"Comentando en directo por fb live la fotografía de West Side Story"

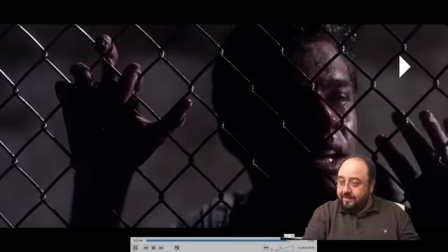(52:09)
ay, mierda es que como dura dos horas y media y este slider es tan cortito
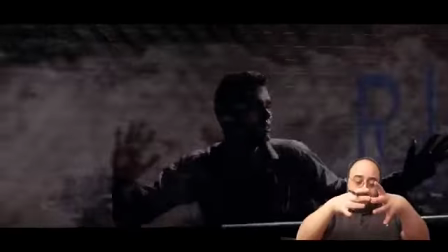(52:18)
ahora pondríamos un fresnel cenital y de golpe la misma caída de luz haría la redonda de la luz
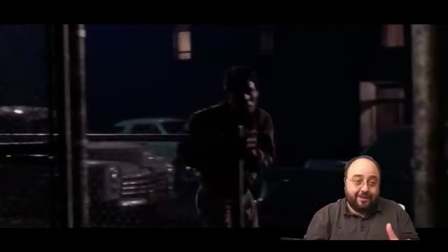(52:26)
en esa época no, en esa época que era muy difícil hacer eso. ¿Qué hicieron? Pues dejar una luz general
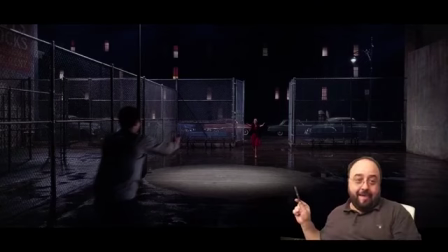(52:32)
y dejar el suelo seco justo por aquí, para que se vea como si fuese una redonda. Es que esto es muy difícil, parece que un hombre del tiempo. Bueno, más o menos, por aquí. Entonces, la redonda de la luz, en realidad no es una redonda. Es que está el suelo seco.
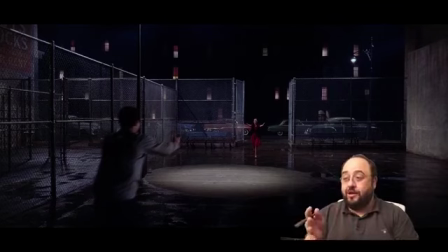(52:52)
Lo que pasa es que, claro, llevas dos horas viendo la historia de estos chicos. estás súper emocionado porque se reencuentran en realidad que están vivos llevas una emoción brutal y lo único que ves es un haz de luz sobre una cancha de básquet que tiene mucho sentido,
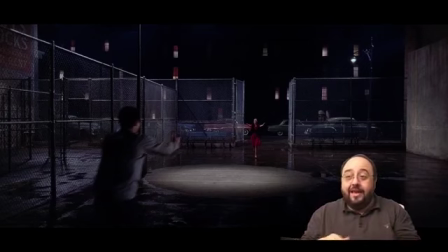(53:08)
que es la farola que haces el haz de luz y no te das cuenta que en realidad no es un haz de luz que es que
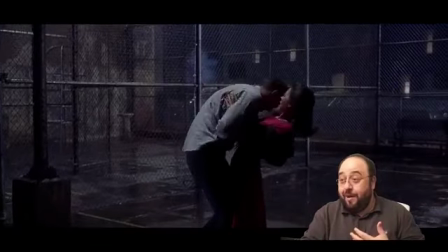(53:19)
no es un haz de luz sino que lo que es es eso, el suelo seco y ahora veréis como a medida que avanza la escena se nota un montón pero se nota ofensivamente o sea,
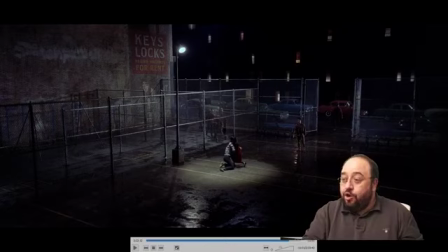(53:28)
que fijaos aquí directamente como se ven las gotitas o sea, ya es que se está secando y aparecen las pisadas o sea que es muy muy loco como una solución muy simple,
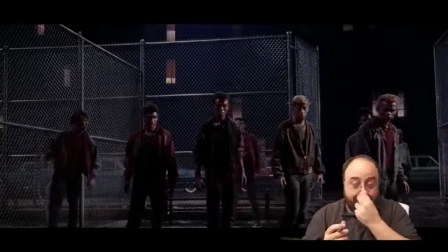(53:41)
consiguieron colarla dentro de una película así y realmente yo insisto pasaron muchos años hasta que yo me di cuenta de que
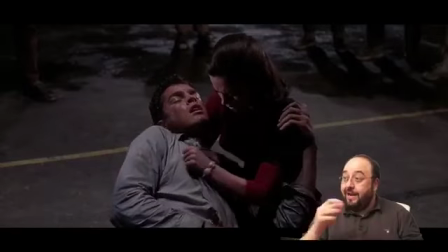(53:50)
habían hecho esa trampa porque realmente es un lugar global, ahí se nota muchísimo fijaos en la parte de atrás ¿cómo se nota?
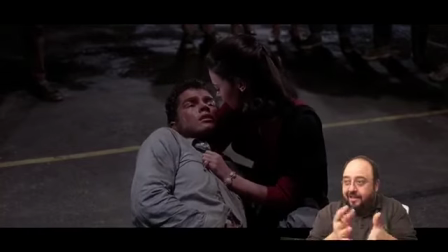(53:57)
¿dónde acaba lo seco y dónde empieza lo mojado? ¿qué pasa con la fregona darle directamente? claro, aquí estás pendiente de que Tony se está muriendo
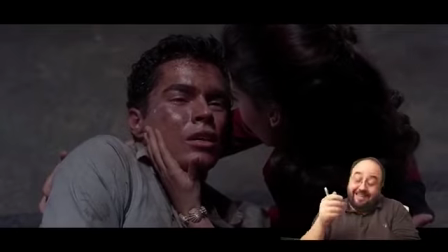(54:06)
ella está desesperada para mí hay uno de los diálogos más bonitos de la historia del
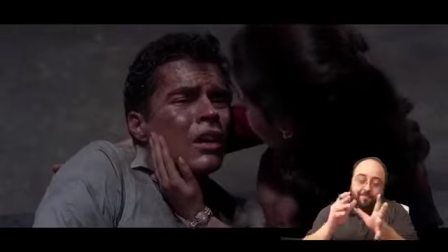(54:11)
cine que es cuántas balas me quedan how many bullets are in my... enough for you,
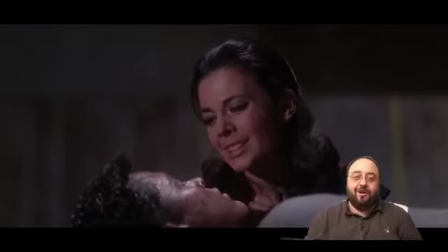(54:16)
enough for me hace como un discurso ahí de
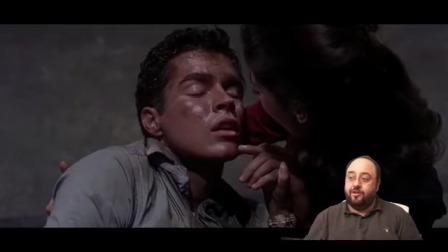(54:21)
de odio y rabia maravillosa aparte de que aquí le está cantando el reprise de Tonight es que realmente la película
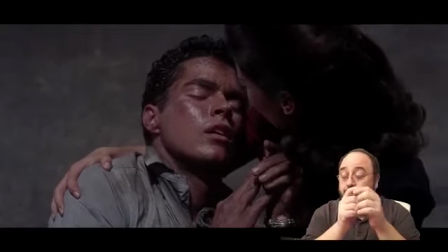(54:31)
estás tan metido que no te das cuenta aquí aún estamos viendo el suelo seco pero en cuanto él cae de nuevo y ella se
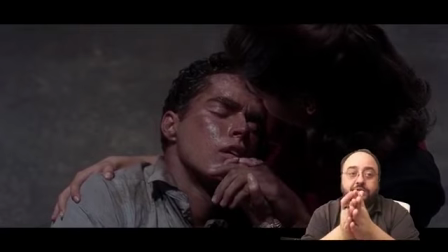(54:37)
levanta volvemos a ver el suelo seco o sea que realmente es una solución súper simple,
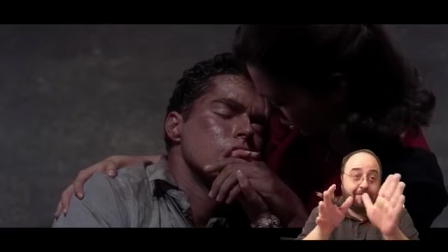(54:44)
súper tonta y que funciona brutal funciona de una manera increíble y como es algo que
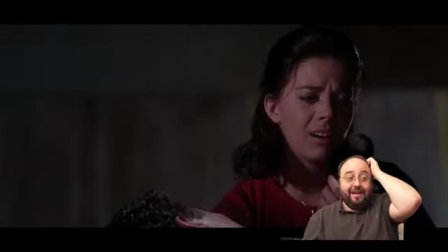(54:51)
normalmente es una película que cuando viene gente a casa y comentamos cosas en cinematografía,
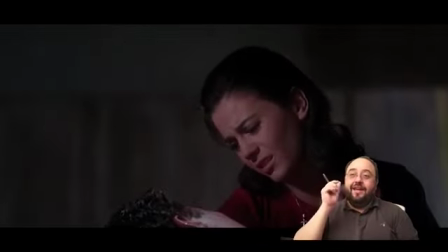(54:56)
suelo poner esto y hacer la trampa de ¿qué veis en este plano? o sea, pasa algo raro, o sea,
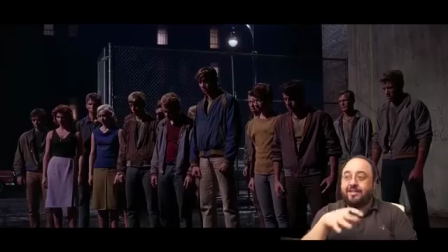(55:02)
primero lo pongo y nos fijamos en lo bonita que es la foto, lo suave que es el difusor que lleva
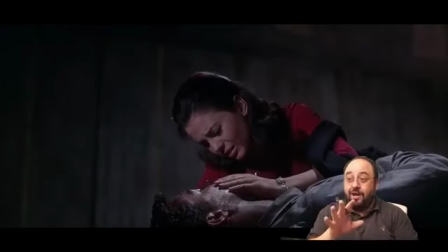(55:09)
lo bonita que sale ella, porque aquí está espectacular, además una luz como muy de manual,
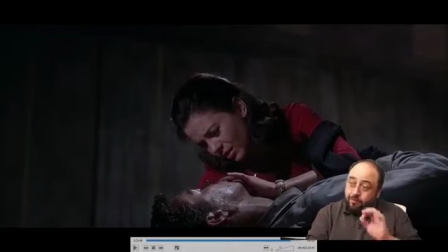(55:14)
porque fijaos que tiene hasta la luz de contra está todo como muy perfecto, los brillos de él
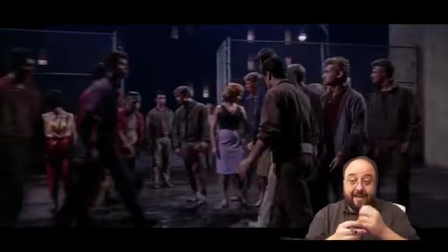(55:20)
pero cuando de golpe lo vuelves a poner, sin que te diga nada y te dicen, hay algo raro y de golpe
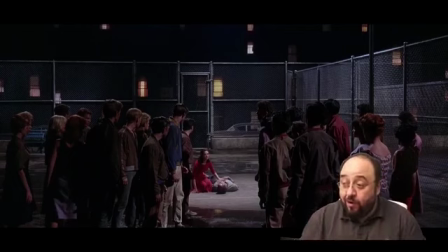(55:26)
se lo dices a la gente de golpe todo el mundo se vuelve loco, es que fijaos ahora mismo
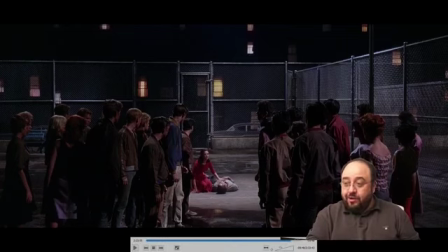(55:34)
como aquí se ve perfectamente donde acaba lo mojado es que no se corta en un pelo
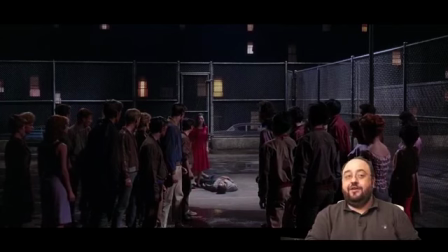(55:41)
y es toda la secuencia completa o sea que es muy muy muy loco como,
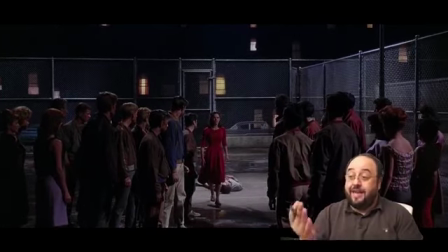(55:47)
de hecho, fijaos algo más grave, ella tiene dos sombras o sea eso no es producto de una luz es producto de dos luces se supone que la luz que hace
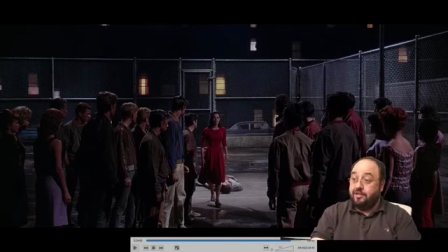(55:57)
esta redonda es de esta farola que es la que está justo encima de ellos esta sombra en realidad debería ir hacia allí y no, esta sombra viene hacia aquí con lo cual, ni la dirección de la luz es correcta ni de hecho la luz de la farola es correcta ahora bien, insisto